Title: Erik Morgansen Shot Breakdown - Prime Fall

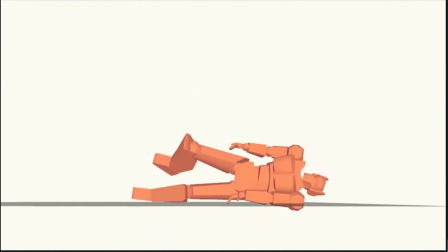(4:10)
And then from there, because this is a big, heavy character, I'm not going to do then another large reversal the other way.
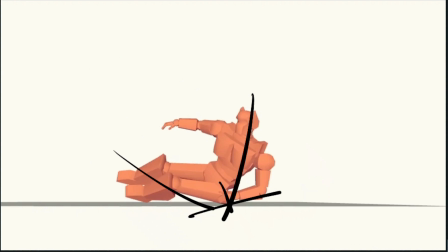(4:17)
I could do this, if this was a lighter character or a really elastic kind of character, I could do a reversal that's almost to the same degree that this one is. So I could have at this moment the spine reversed even more so that my character is,
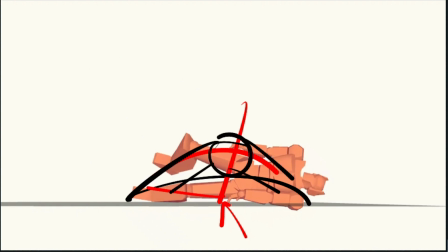(4:31)
the hips are up higher and the legs are down like this and the head is down like that. But I'm not going to do that here. This is a big heavy character,
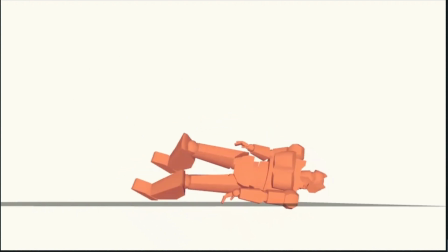(4:37)
and so I really want to keep it feeling like it's landing and then all of its weight is holding it to the ground. The one thing I do want to have is a sense of residual motion, because just like with all large things, they take longer to begin moving, but they take longer to stop moving as well. And so this reverberation of residual motion to the spine,
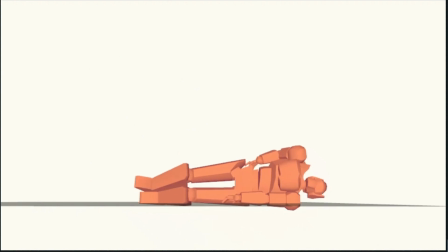(4:57)
I want it to keep going all the way to the end. So what we end up with is this bounce that diminishes as we go,
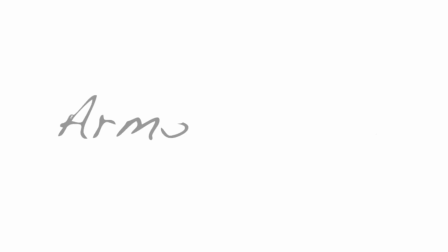(5:04)
but it continues on through the end of the shot. So now that I have the spine figured out,
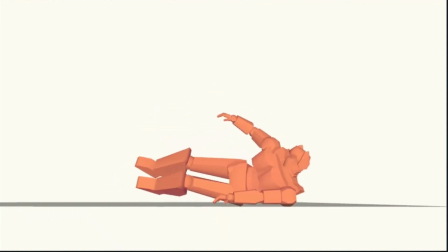(5:10)
I know the next thing I want to do is think about what's happening with the extremities of the body.
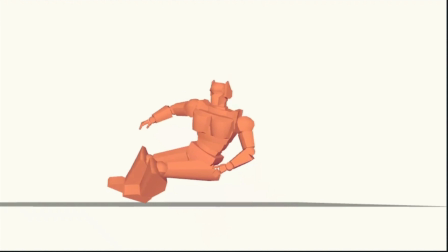(5:18)
So the one that's going to be most important is this arm that's actually making contact with the ground before the hip a little bit.
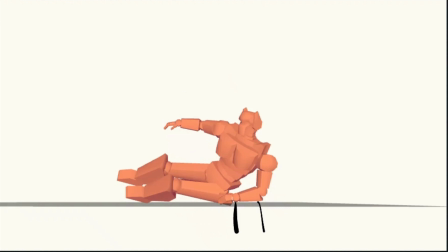(5:27)
So here, this wrist and hand are going to contact, and then the elbow is going to turn out.
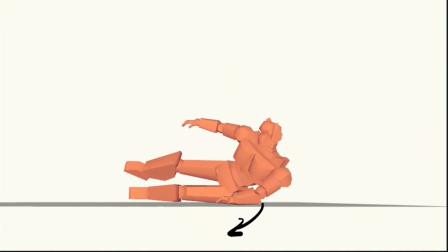(5:34)
I'm just going to let this slide out this way, and then I'm going to kind of treat this arm like it's kind of just died here.
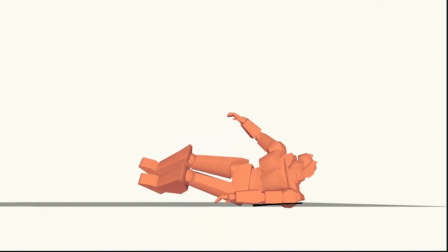(5:40)
It's going to intersect the ground plane and kind of stick in the ground. It's going to bounce a little bit through here, and I'll give it a little bit of overlap on the elbow and the wrist. They're going to do a little bit of a whipping motion through there, just slightly, but for the most part it's going to stick on the ground there and kind of die.
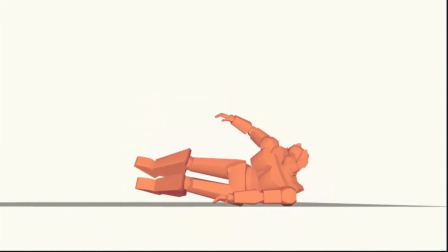(5:59)
So that's the first thing that I'm going to treat, and it does rely, after it makes contact with the ground, then it does rely on the motion of the hip and the chest.
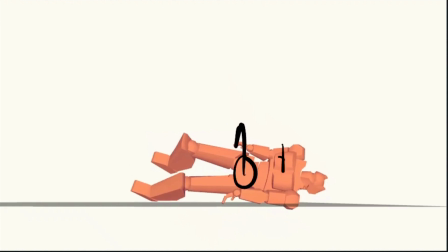(6:09)
It's going to get pulled and pushed by these things as they go up and down.
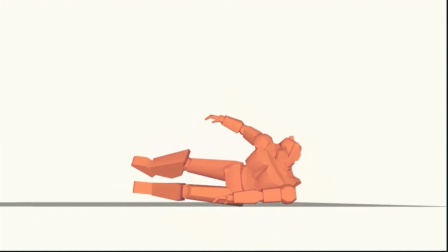(6:13)
So I'm going to figure that part out first, then I'm going to go in and do the legs, the next most important thing in working big to smalls. I want to figure out how, when this contact point happens here, what happens with the leg. So now the hip is going to hit, and then this knee is going to come down, make contact.
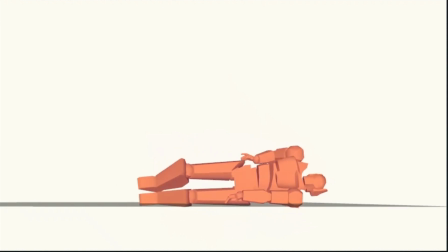(6:30)
It's going to bounce back up, back down. The ankle is going to make contact within, right about here. So now I've got this bouncing action that happens in the leg as well as that leg that's going to contact the ground.
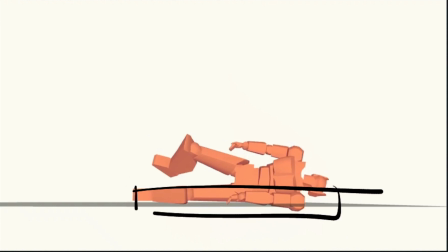(6:43)
So I've got all of this stuff that's kind of in this area intersecting with the ground plane figured out. And then I've got these other limbs over here. They're secondary to those because they don't make contact with the ground, but they are going to make contact with the rest of the body.
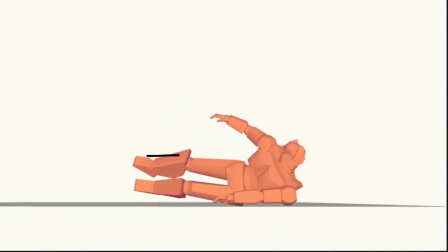(6:57)
So here now I'm dragging this leg up kind of in an arc like that, and then it's going to drag a little higher and then make contact with an ankle first, and then with a knee,
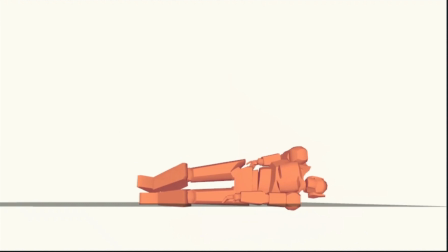(7:08)
and then going to bounce a little bit along that other leg, and then the residual motion is going to start to fade out in this limb as well. But for the most part, I'm treating this leg like the ground plane for this one over here.
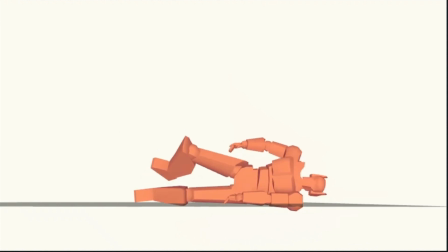(7:21)
So it's going to make contact like that. This arm over here, I'm just going to let it make contact in, or kind of around where the bicep of the character is, around where the lat of on the side of the body
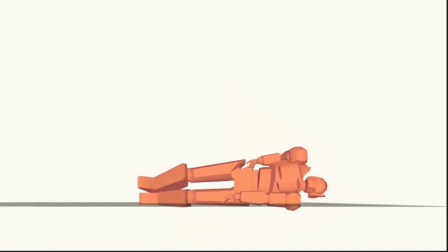(7:33)
is, and I'm just going to let the rest of the arm hang kind of dead, but it is going to make contact and bounce against the side of the body here, and I want to have that so it doesn't feel too simplistic. So now that I've started to look at how I'm going to treat the bending of the joints of the character, in this case with the spine and then the extremities, I want to now start thinking about how I'm going to deal with the contact points of the character on the ground. The two things are very interrelated, obviously, but I want to get into more of the details of these and find out how I'm going to manage those things. So I want to go back and I'm going to do the spine first, in this case the hip that's going to make contact first, and then move on from there.
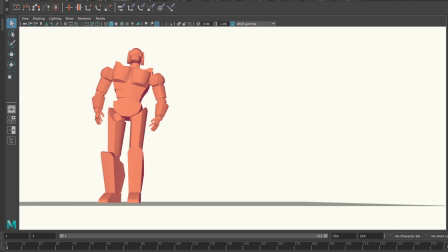(8:08)
So again, I want to simplify this as much as I possibly can. Now with the hip, it's a three-dimensionally moving part of the character, right?